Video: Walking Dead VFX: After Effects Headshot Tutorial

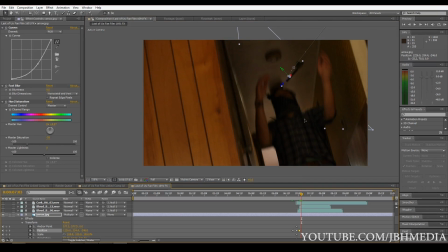4:06 You can kind of move it as you go over time, which is pretty tedious. But for me, this shot was kind of hard to track actually,
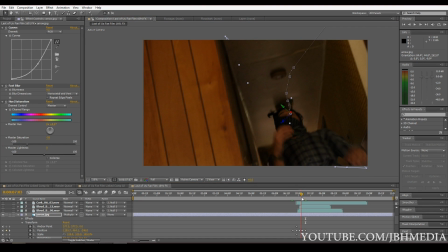4:20 using the tracker inside of After Effects. But yeah, you can see that looks decent. It's not, once we add all the effects here with the blood and everything, it won't really look too bad.
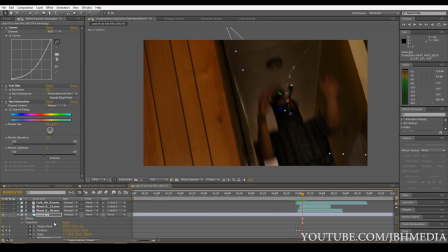4:33 If you don't want to hand track it, you can try to get a good track with either the tracker over here on the right side, or you can try Mocha, which is what I originally tried, but still I still couldn't get a good track.
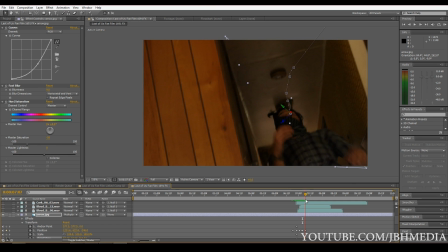4:47 So I did a lot of this by hand, a lot of the tracking after he gets shot by hand, but it turned out pretty well, especially after adding the blood and everything.
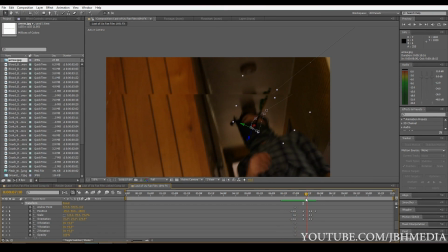4:53 So yeah, the arrow comes in and gets him in the head, and follows him on the way down, and that's our first step. So animate the arrow, track it onto his head, or manually move it if you can't find a good tracking point, and there's your arrow.
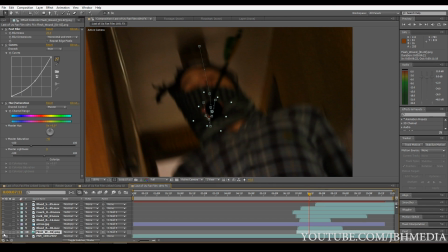5:10 The second step is having this flesh wound appear. This flesh wound is a 2D image from Action Essentials.
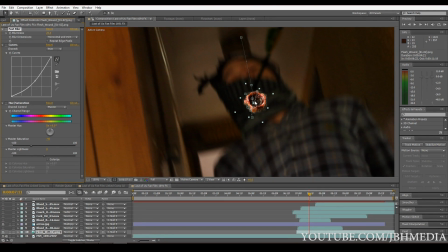5:16 After using some data from Mocha to track this flesh wound onto our zombie head here, I simply added some fast blur, a curves effect, and then decreased the saturation a little bit using these effects over here.
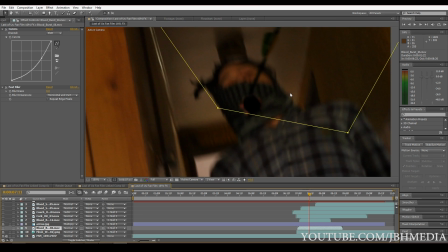5:32 So that's our second step, and then our third step is basically just adding blood.
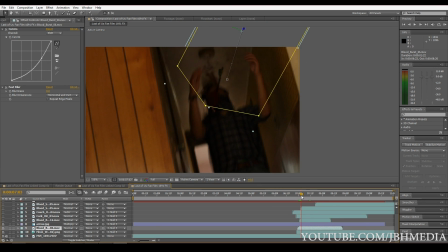5:39 The first thing we have here is a little blood burst. You can see the original footage.
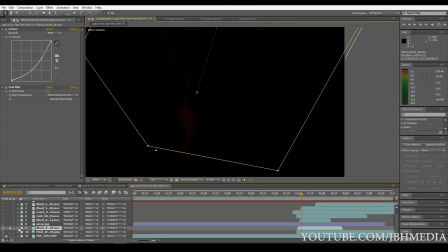5:49 See if I can find it here.
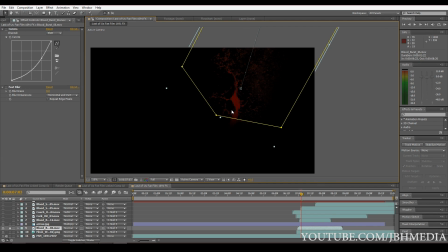5:53 So when you're doing these blood effects, you have these great stock elements, but you have to manipulate them in the right way to make it look a little more realistic.
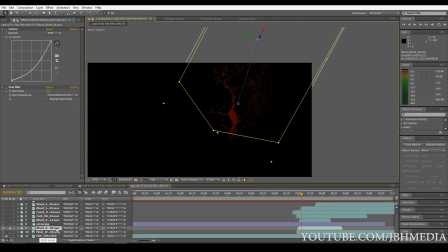6:02 So what I did here is I took a piece of stock footage called Bloodburst 6 from Action Essentials, and I overlaid it on our actor here.
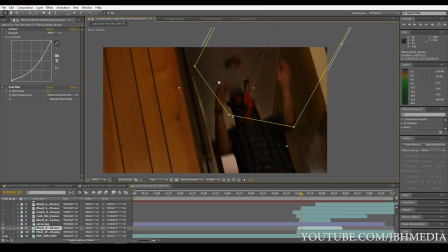6:11 But as you can see, the blood doesn't look realistic right now. It doesn't match the scene very well. So what we're going to do is we're going to change the colors a little bit and add some blur and manipulate the data that we're getting.
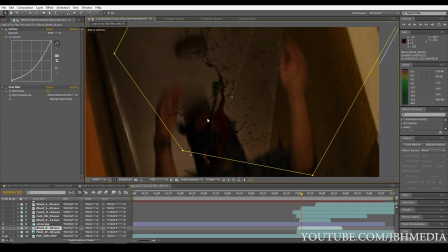6:25 So first thing I did was add some curves to it to decrease the brightness here. You can boost it up or bring it down. So I brought down the brightness a little bit to make it a little darker to match this kind of corridor in here.
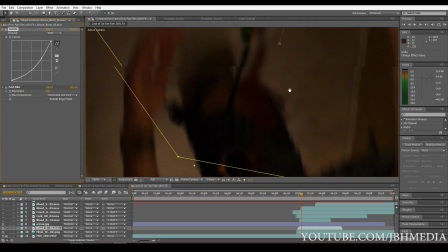6:40 And then second thing I did was add some fast blur, and that really brings it into the shot as everything else is kind of blurry.
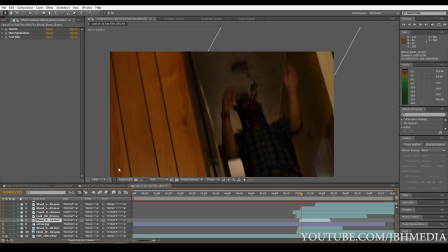6:48 Then we could keep adding blood effects in the right areas to make this look good. So the next thing I did was this blood burst coming directly out of the arrow here.
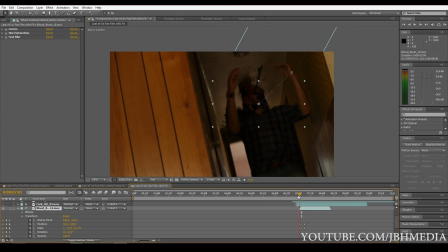6:58 Then I used some similar effects on this
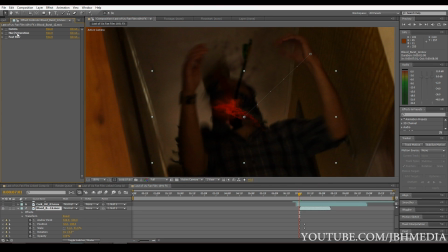7:02 blood shot with the curves, hue, and saturation, and the fast blur. And something that sometimes I like to do when doing these blood effects is messing with the scale over time.
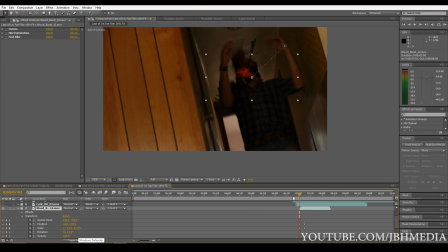7:20 So what I did for this particular shot is for this particular piece of stock footage is I scaled it up as the shot goes on, so it looks like the blood's coming out the camera, as you can see there.
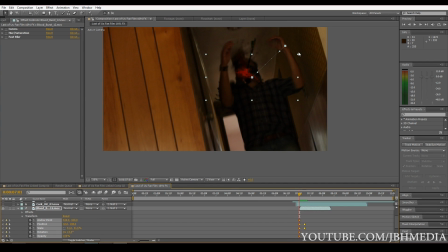7:32 So I have two keyframes here, one where the image is kind of small, then I scale it up as time goes on,
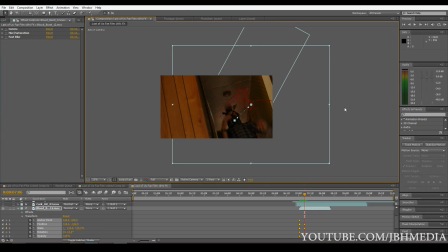7:41 so then it gets really big, like it's about to hit the camera.
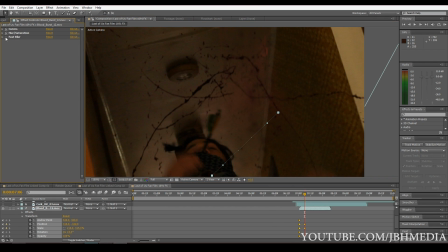7:45 But as you can see here, I still add my effects here to make it blend with the scene a little bit better.
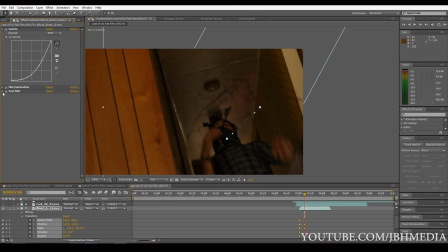7:50 Some curves, hue and saturation, and fast blur. So great.
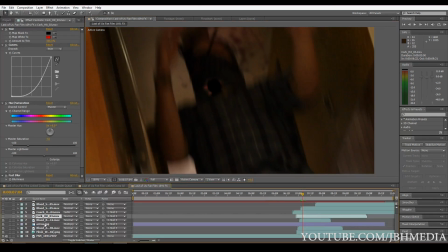7:56 Next thing I did is I added this nice little quark hit to add like kind of a blood mist coming out of him.
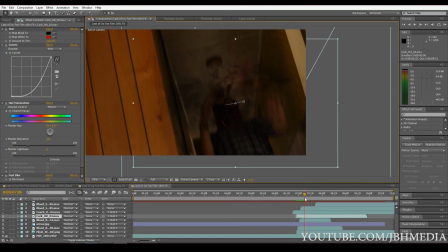8:07 So yeah, again, I scaled it up as time goes on to make it look like it was really bursting out of him.